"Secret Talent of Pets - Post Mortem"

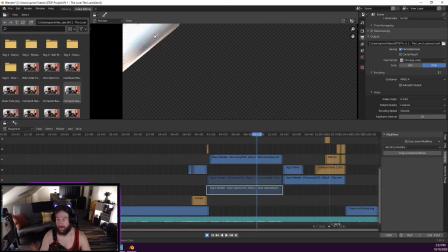Yeah, so my shadow is up here as I'm moving, and I thought it'd be really obvious that there was something weird going on, so I actually
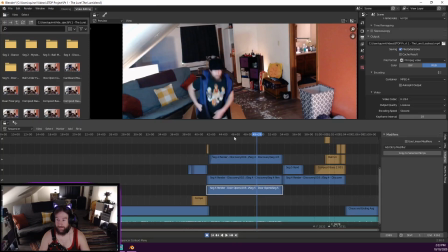masked out this segment of the wall so that as I'm moving and the light and my shadow is moving, it also moves. And then, let's see.
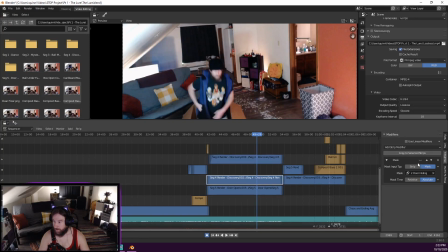Let's take out all of the masks so I can figure out which part is wet.
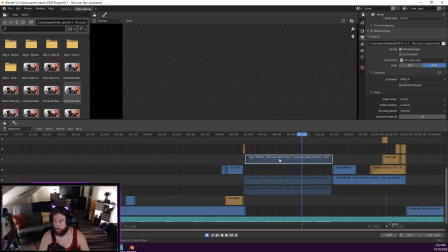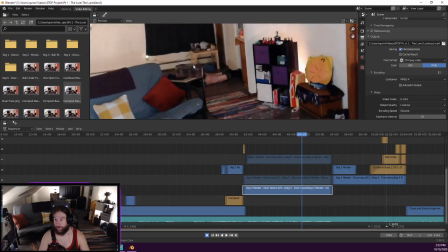Yeah, so I'm laying on the ground in the background.
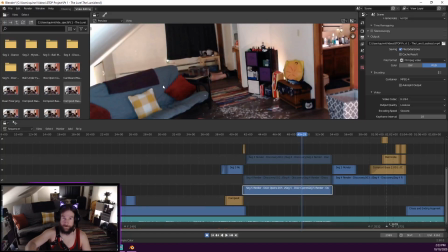I've got the broom handle jammed underneath the frame of the door, and I'm just pulling it back. That's how that effect is made.
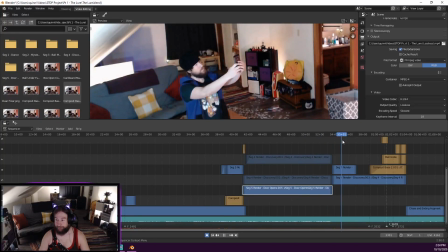Just pulling it with a broom. It's really not that complicated. It's practical effects, essentially. This video had practical effects and special effects.
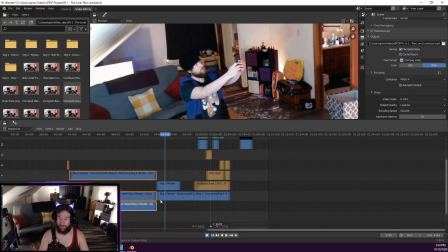And then
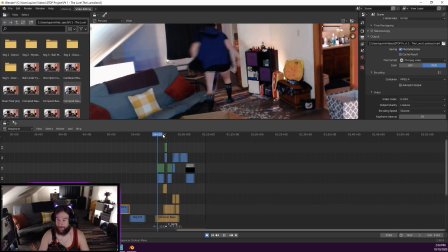the thing that some people were like, whoa, like the room cleans itself up.
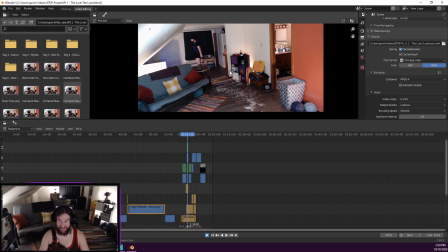They were like really impressed by that, which I'm very glad because I spent so much time doing that. And the reason why I did that is because immediately following the scene, the camera's supposed to turn and create a transition to the next segment.
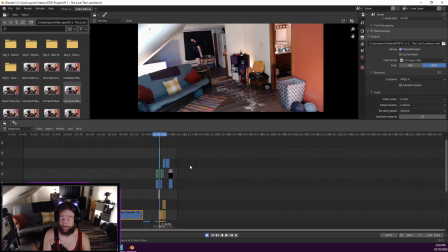But when I went to film the turn, it had been the next day, and I realized that I had cleaned my apartment.
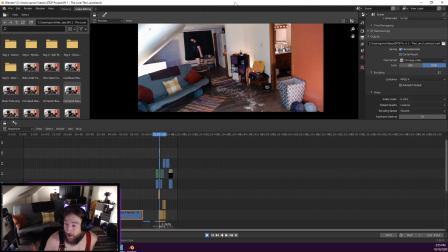So all this confetti wasn't on the ground, all the games weren't on the ground, uh, everything was not going to match. The transition where I turn was not going to match this final shot where I am.
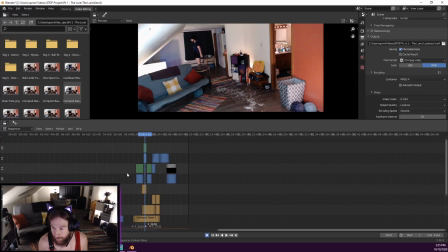If I like mute all of this, it wouldn't have matched this.
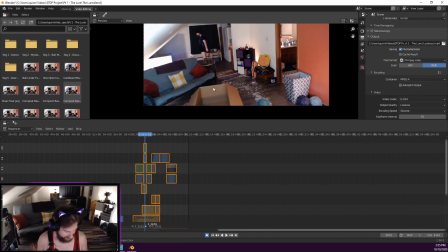And also, notice how there's this box here? I moved the box. I swept up, I put the games away. So in order to make the room look like the transition shot,
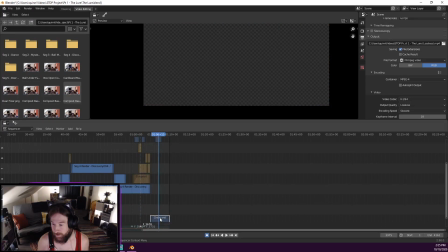which is
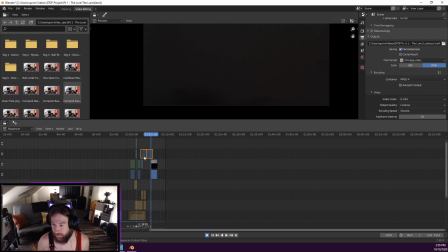this one? Yeah. So in order to make the room look like this,
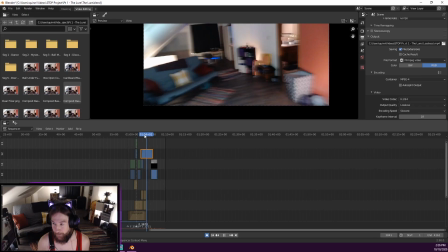I had to reverse everything. I had to figure out a way to make that make sense.
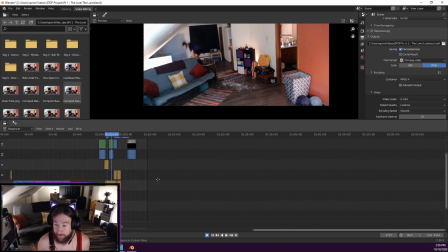And the way I did that was by reversing the footage, which involved some base shots so that once one video was done rendering,
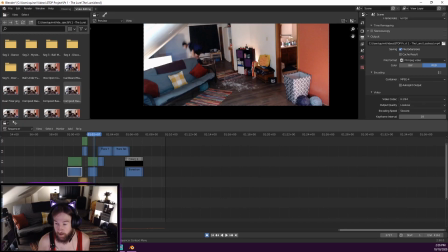or was done, one reversal was done, it would remain the same. So this is the ball moving. So if we, for example, remove this ball under futon image, the ball's no longer under the futon.